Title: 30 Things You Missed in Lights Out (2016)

One of the props we see in the first scene of Lights Out is a magnifying glass.
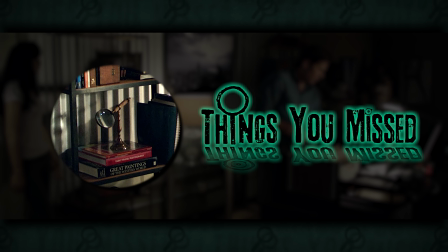(0:03)
This was before Things You Missed existed, but it could be a little hint to the audience that they might be rewarded if they took a closer look at some of those smaller details.
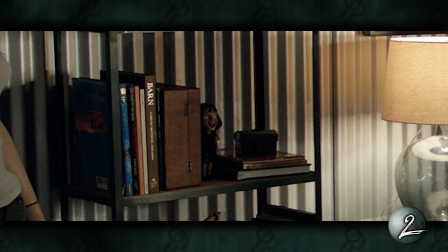(0:10)
Details like this little figurine version of the antagonist of the short film Lights Out.
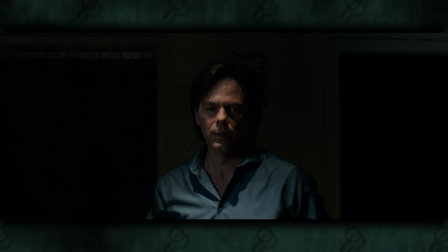(0:15)
The 2016 Lights Out is an adaptation of David Sandberg's 2013 short film created for the Who's There Short Film Challenge. At the end of which, this happens.
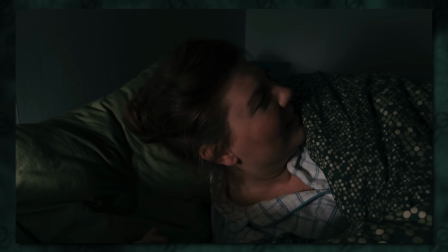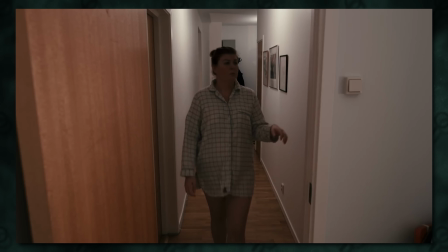(0:29)
In fact, the opening of the feature film is almost like a large scale recreation of the original short, using the same concept of creating suspense while switching between light and darkness.
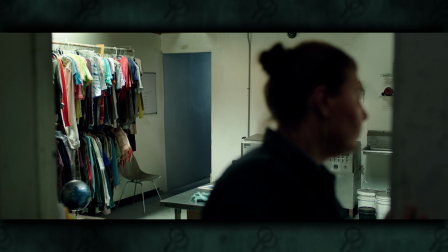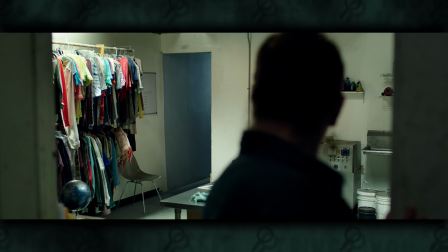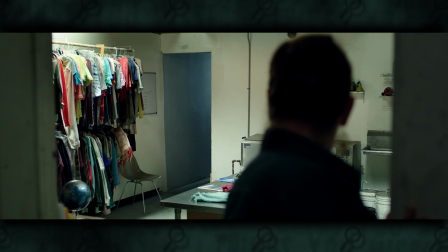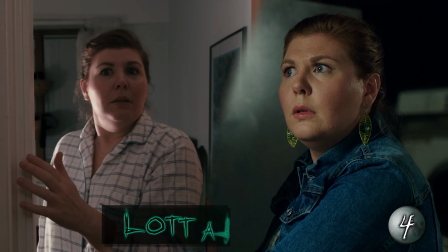(0:55)
It also features a cameo from the star of the short film, Lotta Lostein, Sandberg's wife, who is also referenced in a deleted scene.
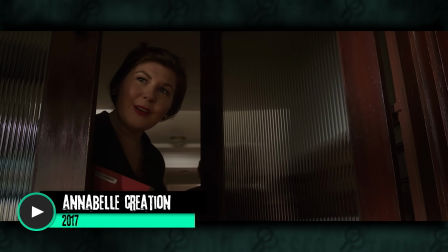(1:01)
She has appeared in all of Sandberg's films, some of which are teased out with other connections in Lights Out. Stick around to the end of this video to hear about them.
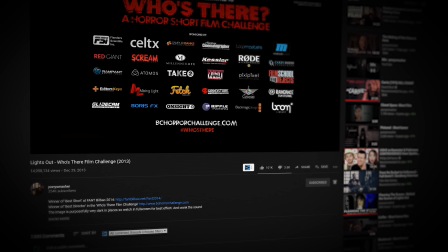(1:13)
Welcome to Things You Missed. After submitting his short film Lights Out and uploading it to the Pony Smasher YouTube channel in December 2013,
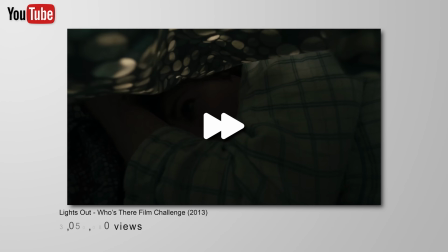(1:19)
David Sandberg was awarded Best Director, and the video gained significant traction on YouTube to the tune of 9 million views by June 2015. The Swedish couple was contacted by several agents and producers, including this guy, Laurence Gray,
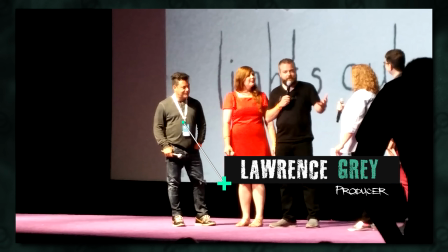(1:31)
who wanted to turn it into a major motion picture produced by James Wan, which probably explains the abundance of mannequins.
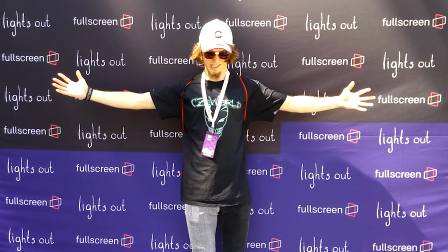(1:37)
As we know, Wan loves his mannequins. I had the opportunity to see lights out early at VidCon 2016,
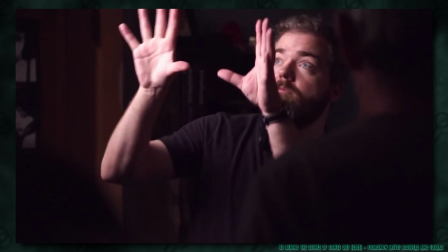(1:43)
which was especially inspiring because Pony Smasher had ridden the YouTube wave to the Hollywood director's chair, which is exactly what I wanted to do.
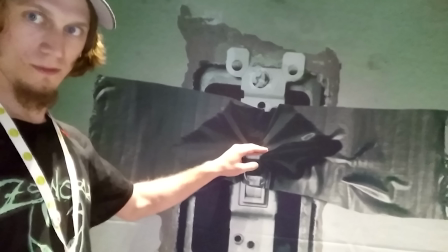(1:49)
It was also one of the best movie watching experiences, because the audience was just so into it. Surprisingly, considering it was a room full of creators, I think I was the only one who actually filmed anything from the Q&A. Can you tell us what it was like for you when that call came in from Hollywood? Well, it was like three days after it went viral and I know the second day a film festival from Glasgow called us and asked us if they could show lights out at a horror festival there. And we said, wow, yeah, this is so cool. We need to go to Glasgow now. This is our break. And then the day after that, Hollywood called. So it's like, well, maybe skip Glasgow and go straight to Hollywood. Let's get into the things you missed.
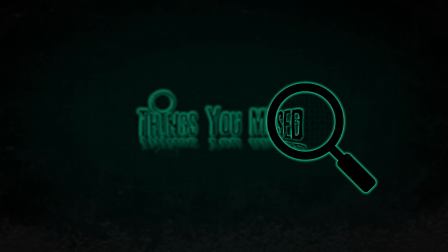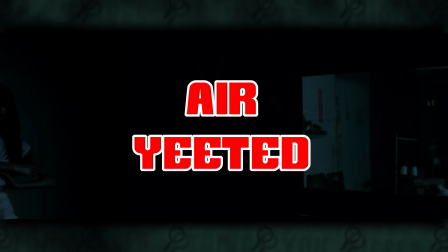(2:37)
As Paul is air yeeted into the darkness,
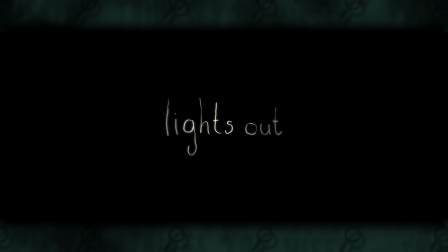(2:42)
we transition into the title card, which uses the very same logo created for the original short that now has lighting applied to it. As the logo recedes into the dark, we see two small glints of light, which represent the glowing eyes of the antagonist, Diana.
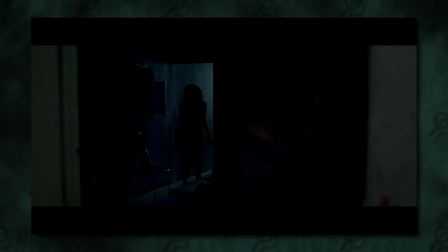(2:54)
One of the problems with shooting silhouettes is that you can't tell which way the person is turned, or where the person is looking.
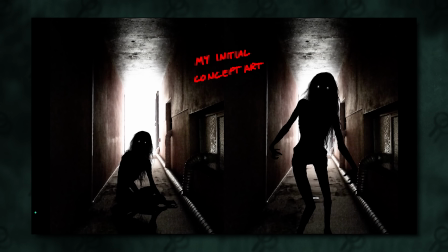(2:59)
For that, and just for the creep factor, I wanted our creature to have eyes that reflected light, kind of like a cat.
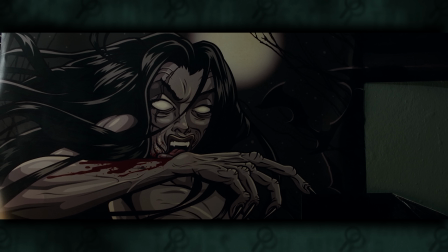(3:05)
From the logo, we go straight into the room of our protagonist Rebecca, and the first thing we see is this poster, which kind of represents a cartoon version of Diana.
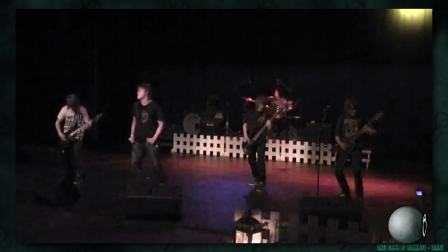(3:12)
Another poster in her room is this band poster for Slacked, which is a Swedish metal band, and you may remember David and Lotta came over from Sweden.
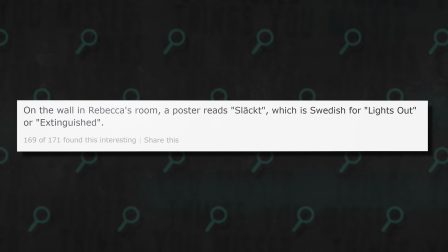(3:19)
There might also be a deeper meaning here. On IMDB there's this trivia point that says Slacked is Swedish for extinguish, and to extinguish the lights is to basically turn the lights out.
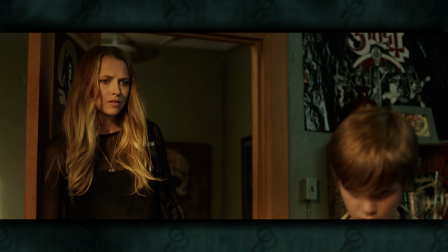(3:30)
Later on we see another Swedish metal band poster for the band Ghost.
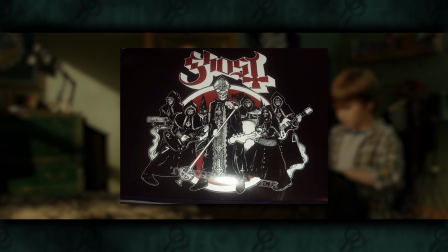(3:33)
You could say that Diana is kind of like a ghost in a way, I mean she certainly has ghost-like properties, such as disappearing in the lights.
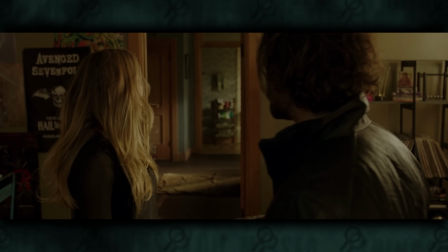(3:39)
There's also an Avenged Sevenfold poster in her apartment for their 2013 album Hail to the King.
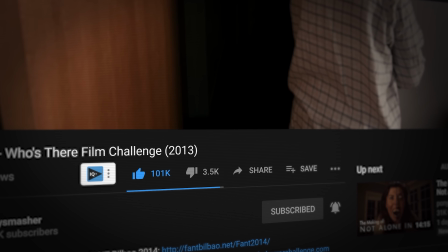(3:43)
2013 is when the Lights Out Short was released, but I can't help but feel it would have been better to put something related to their 2001 song Darkness Surrounding.
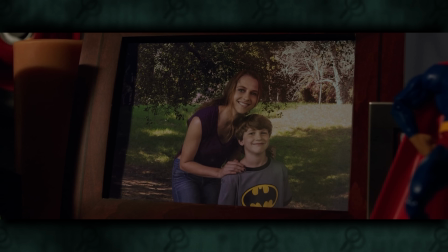(3:50)
The next character we meet is Rebecca's half brother Martin, who's seen wearing a Batman shirt and also has a Robin figurine, a couple of Justice League posters and even some Batman pajamas. Now, this could be the studio Warner Bros trying to promote their IP, but it also might be a sign that the director is a little bit of a DC comic fan himself.